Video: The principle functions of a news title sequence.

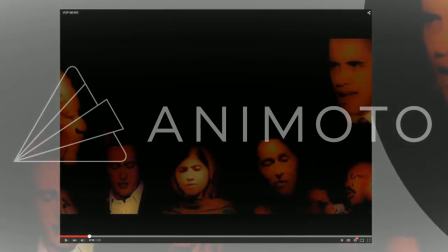0:00 One of the principal functions of a news title sequence is establishing the genre. We've established our political genre by incorporating videos of
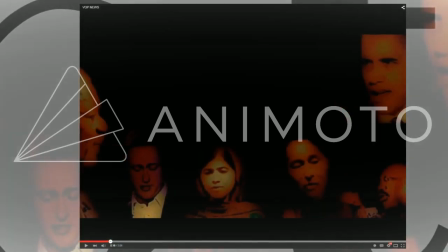0:10 policymakers in government showing that this is a political genre,
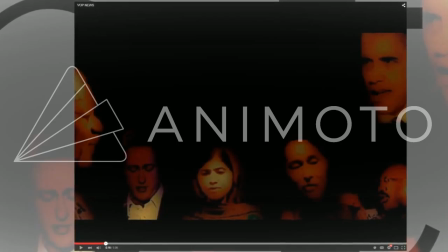0:15 and also civil rights leaders who have inspired people in their quest for equality.
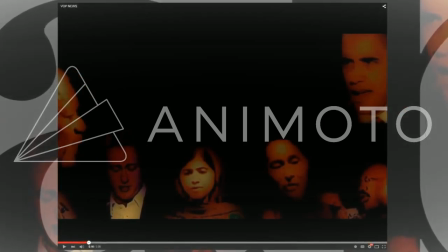0:20 Equality is important for asylum seekers as they want to be able to live a better life after having come from their detrimental countries.
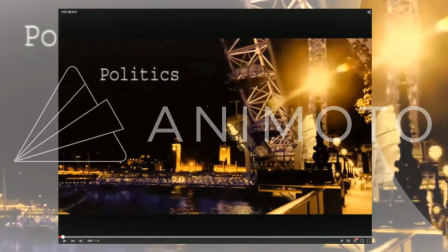0:28 It's important that we establish the genre in the opening sequence before the news report to let the audience members know what genre of news they are.
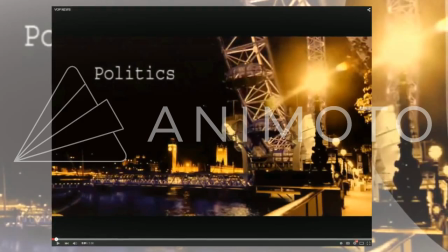0:36 Establishing the location is another principal function of a news title sequence.
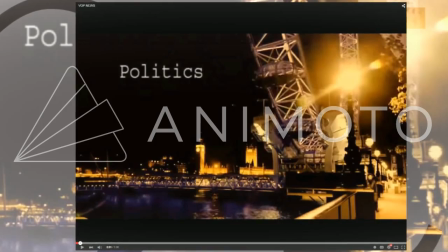0:41 We have established our location by incorporating a video of Westminster
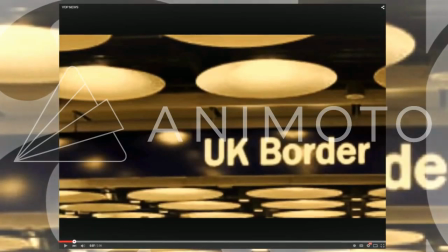0:46 and an image of the UK border force, which we zoom into.
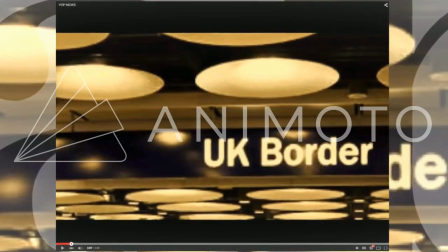0:52 These two let the audience know that the news that we will be reporting
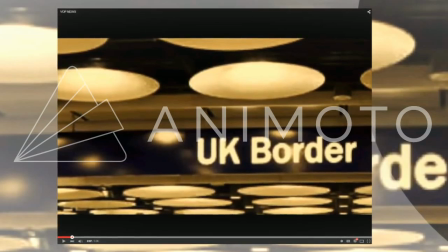0:56 is going to be based in London and it's going to be about the border, as the UK border force picture shows.
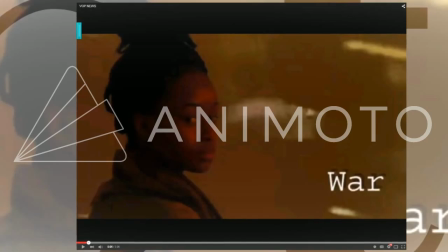1:05 Establishing the location is important for our audience members. It informs them what area we will be talking about in our news.
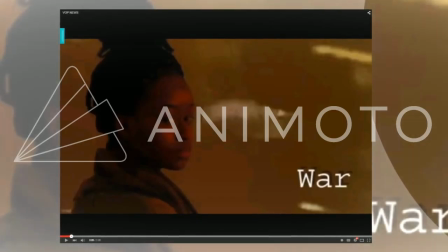1:13 Another principal function of a news title sequence is addressing our target audience. We addressed our target audience by
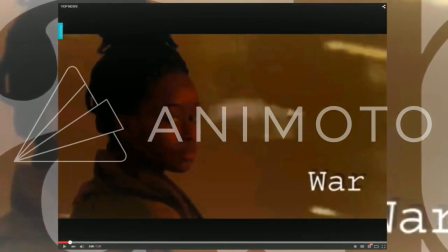1:21 incorporating videos of different actors who acted as asylum seekers who had come from different countries for different reasons.
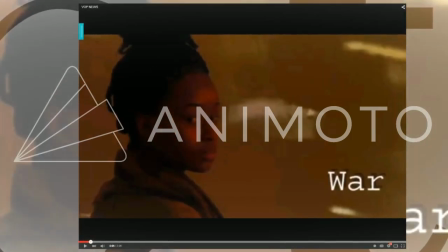1:29 We use young people to appeal to our young target audience of 18 to 25
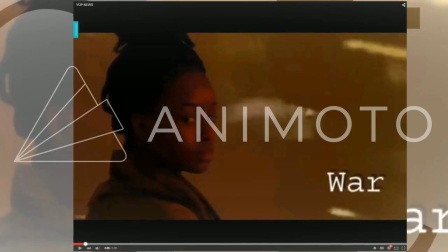1:34 so that they could really empathise with the opening.
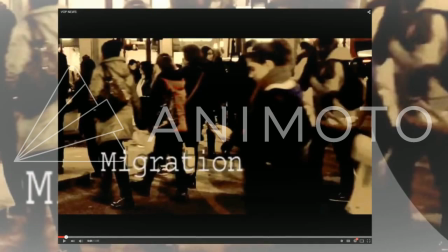1:38 Addressing our target audience is important to make sure that we get enough viewers and people that watch it.
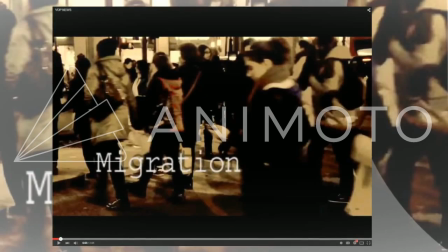1:45 Establishing the tone is also another principal function of a news title sequence.
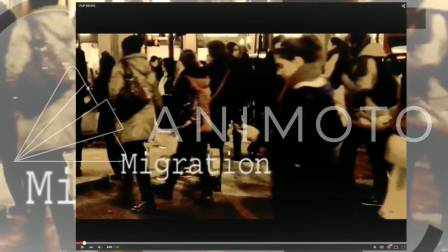1:49 We established our tone through a video of an asylum seeker who we got Midu to play as an actor,
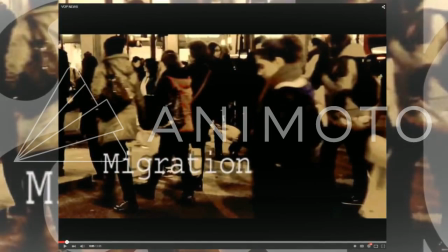1:57 and we put the words asylum on the screen. This already sets the tone of asylum seekers and lets the
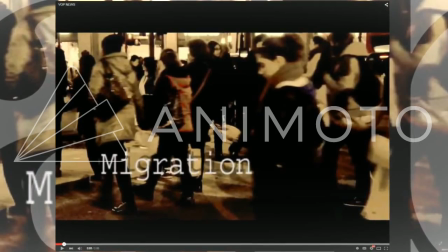2:04 audience know that the news that will be reported is going to be about asylum seekers.
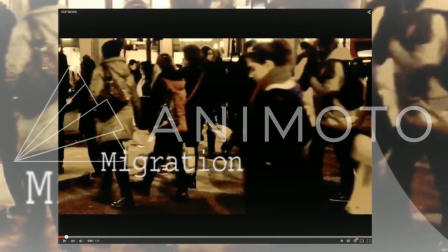2:09 We also incorporated another video of people from different nationalities walking in the streets of Oxford Street.
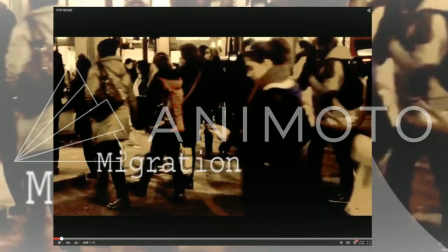2:16 This also sets the tone of the news that will be reported,
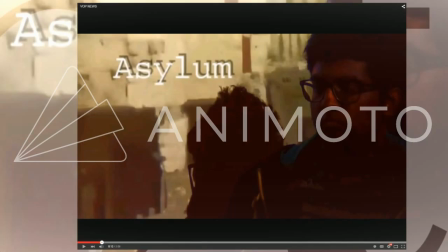2:20 letting the audience know that the news is going to be about people from different nationalities,
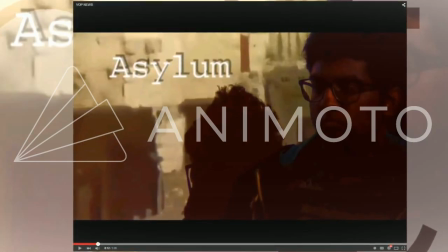2:27 and so asylum seekers who come from different countries.
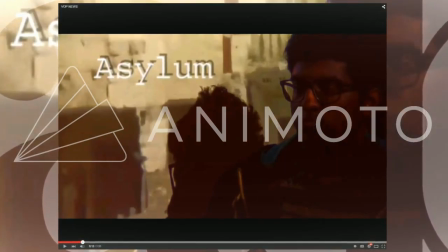2:30 The words migration on this clip also highlights that the news is going to be about migration,
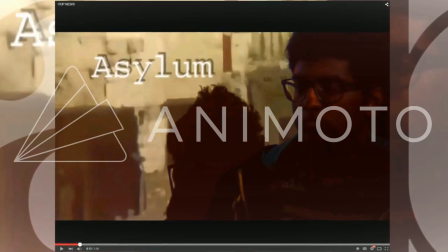2:38 and more specifically asylum seekers, as the next image in the sequence shows.
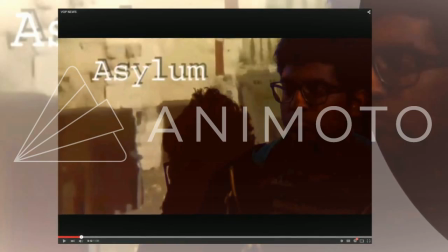2:44 The sepia colour also gives this news
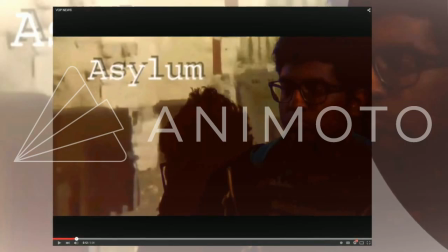2:49 title sequence a feel and tone for the audience
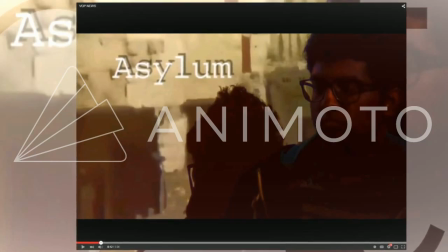2:54 that the news is going to be serious and also quite emotional,
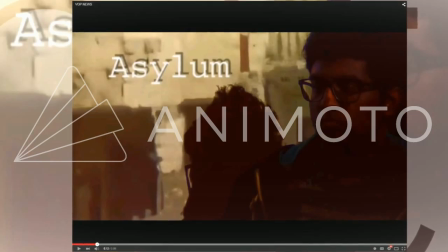3:00 as the dull tone of the sepia colour brings.
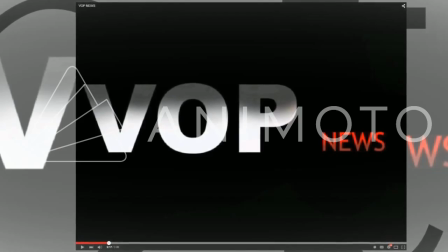3:03 We use the sepia colour throughout this news title sequence to give the audience this feel and prepare them for the news that is going to be reported.
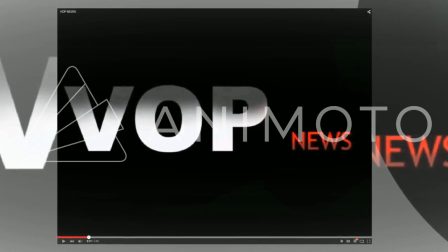3:11 Establishing the brand is also important in a news title sequence.
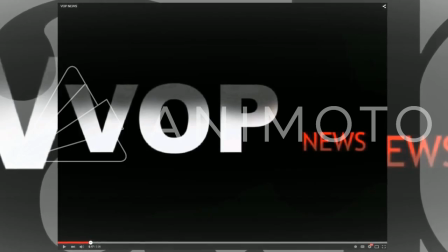3:15 We establish our brand by incorporating it at the end of this news title sequence in big bold letters,
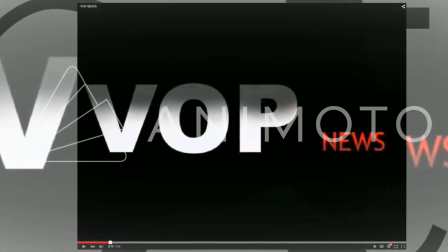3:22 and we also have the words news in red to highlight that it's news,
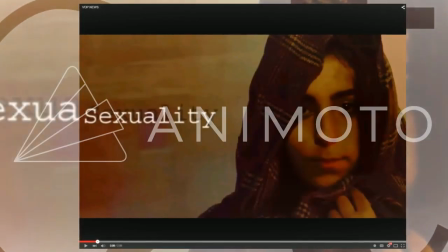3:26 and the words VOP in white to highlight that you're watching Voice of the People News.
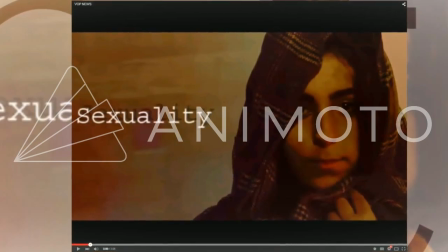3:31 We also animate it to engage the audience and keep them in. Creating an aesthetic is also a principal function of a news title sequence.
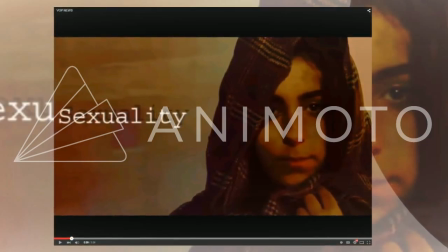3:40 It allows the audience to engage with what they are watching and really empathise when needed.
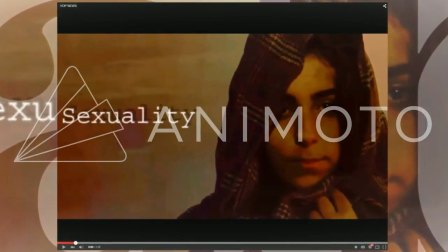3:45 We created an aesthetic in our opening news title
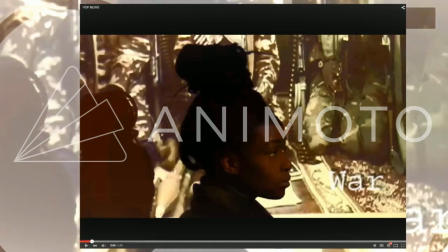3:50 sequence by showing close-up images of our actor Kimya,
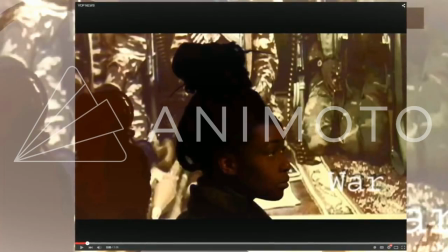3:55 who played an Iranian asylum seeker.
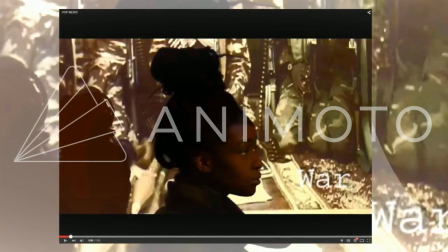3:58 We showed the close-up images so the audience can really empathise with her as she's seeking asylum.
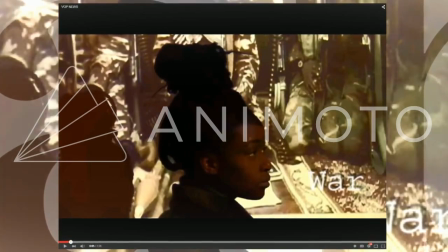4:05 We also use images of war in Nigeria in the background of Marianne's acting as an asylum seeker.
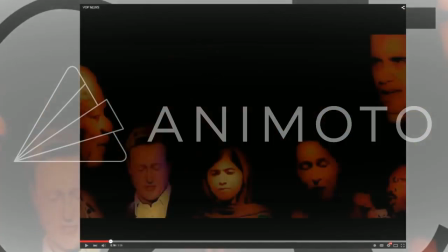4:15 This really gives the audience a real feel,
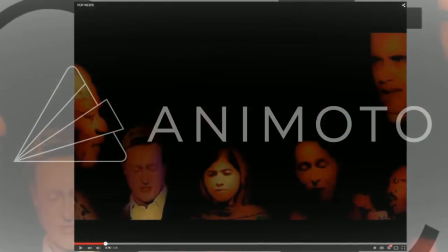4:17 and they can visually see the effects of the country that Marianne is coming from.
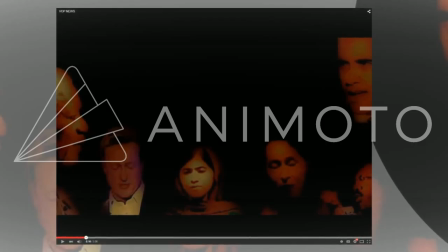4:25 And we finally have a pan of the different leaders,
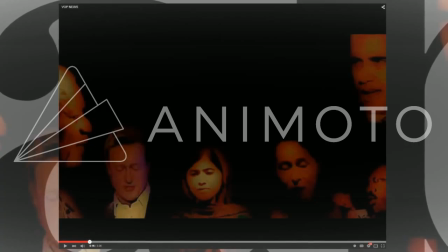4:30 civil rights leaders, and people in the government.
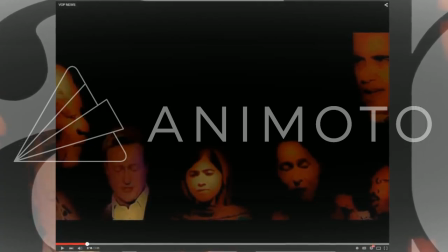4:34 This also gives the audience a feel, and as we pan along the screen, it's almost like giving the audience an insight on the leaders